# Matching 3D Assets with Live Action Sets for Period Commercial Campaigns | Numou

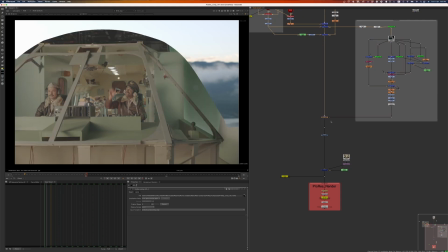246s
So if we hide that right here, we can hide also the sky.
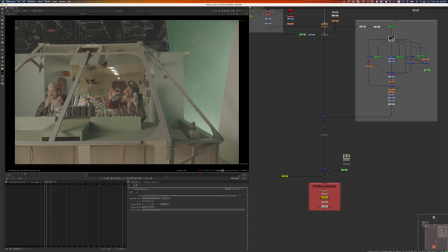251s
So we can see that part.
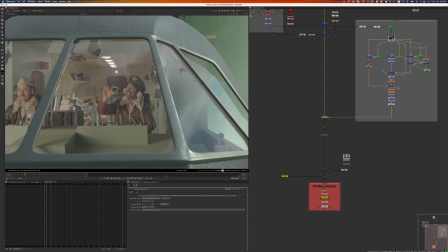255s
And we put it back in, we can see the, let's bring back the sky.
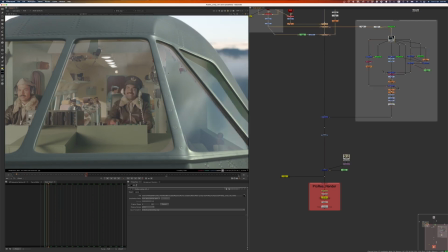265s
Here it is. So if we see all of these parts, we can see the reflection on the glass from the environment going into the glass. So it looks like it's all fitting within the same scene.
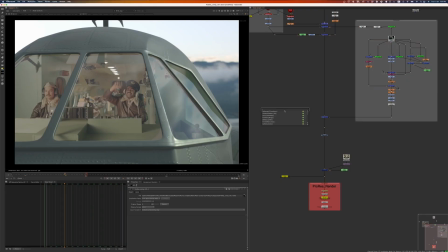283s
And then if we go back and see the whole thing, we can see
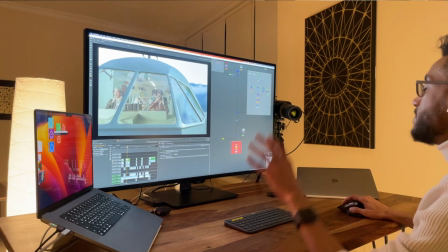288s
him with the propellers and all of these things fitting within the environment as if he's flying the airplane.
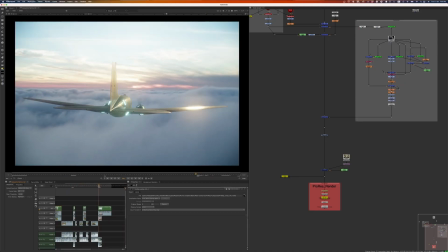294s
And one more shot is that's a really cool shot of the commercial. Just want to add it in. So he's like going into like hyperdrive, which is like so cool,
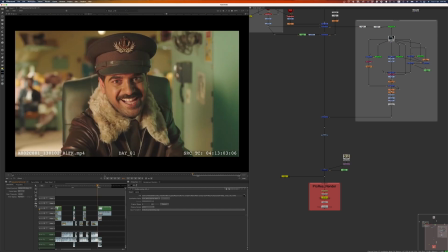309s
and like the airplane actually
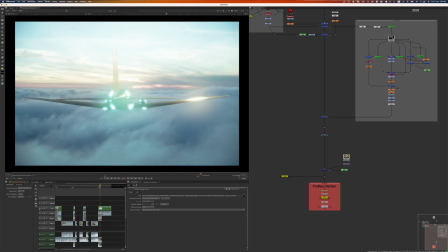316s
poof, and then it does like this hyper speed kind of thing, which was so cool. I mean, we can break it down a little bit. I can go on. Let's go in here in the project. All right.
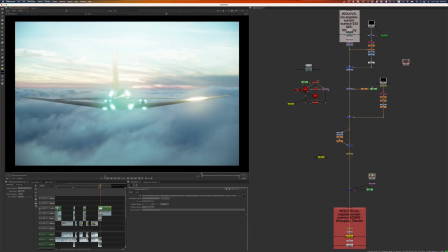328s
So this is kind of what we wanted to do, where the airplane kind of like opens up like the hyperdrive kind of Star Trek kind of looking spaceship,
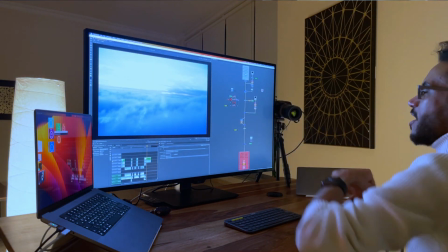346s
and then it just like goes off into the distance, right?
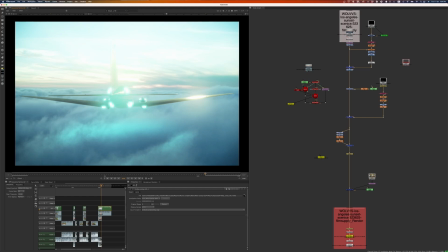351s
And the thing is, it's just like a couple of frames, but it makes a lot of difference.
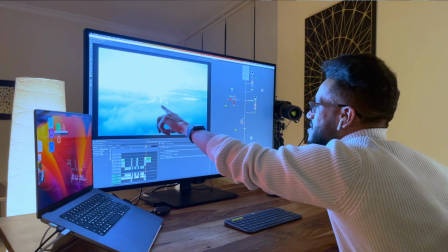355s
Like if you go here and you see the airplane, actually like everything stretches out and it does like this crazy motion blur into the distance,
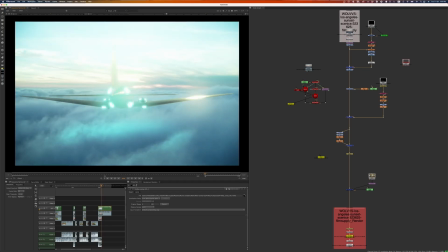365s
which was so cool. And even with that, you can see like while the drive is like opening up and it's lighting up the airplane and lighting up all the environment, you can see a little bit.
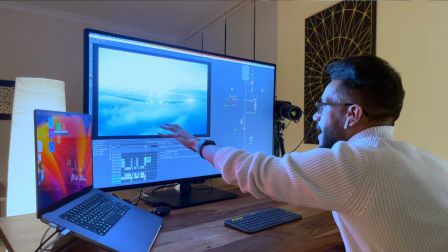379s
Here it is. You can see it right here. You can see a little bit of the clouds lighting up because of the engines are like so bright. They're like shining over the whole kind of environment and lighting up the clouds next to it, which was so cool.
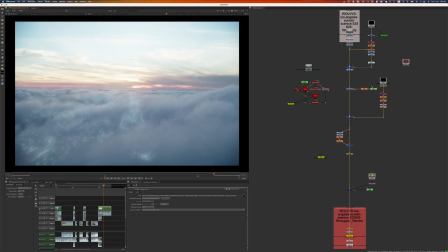394s
It was a fun project. It was a fun project. Shout out, let's go massive. Keep up the good work. Love your work.
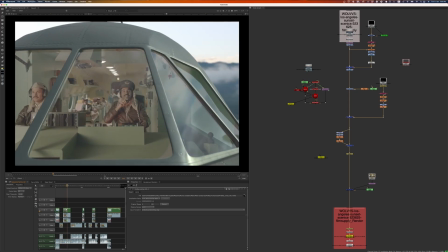404s
So yeah, that was a breakdown of the airplane project. I hope you like it, and if you like these kind of content, you can check out more on blendboxstudio.com.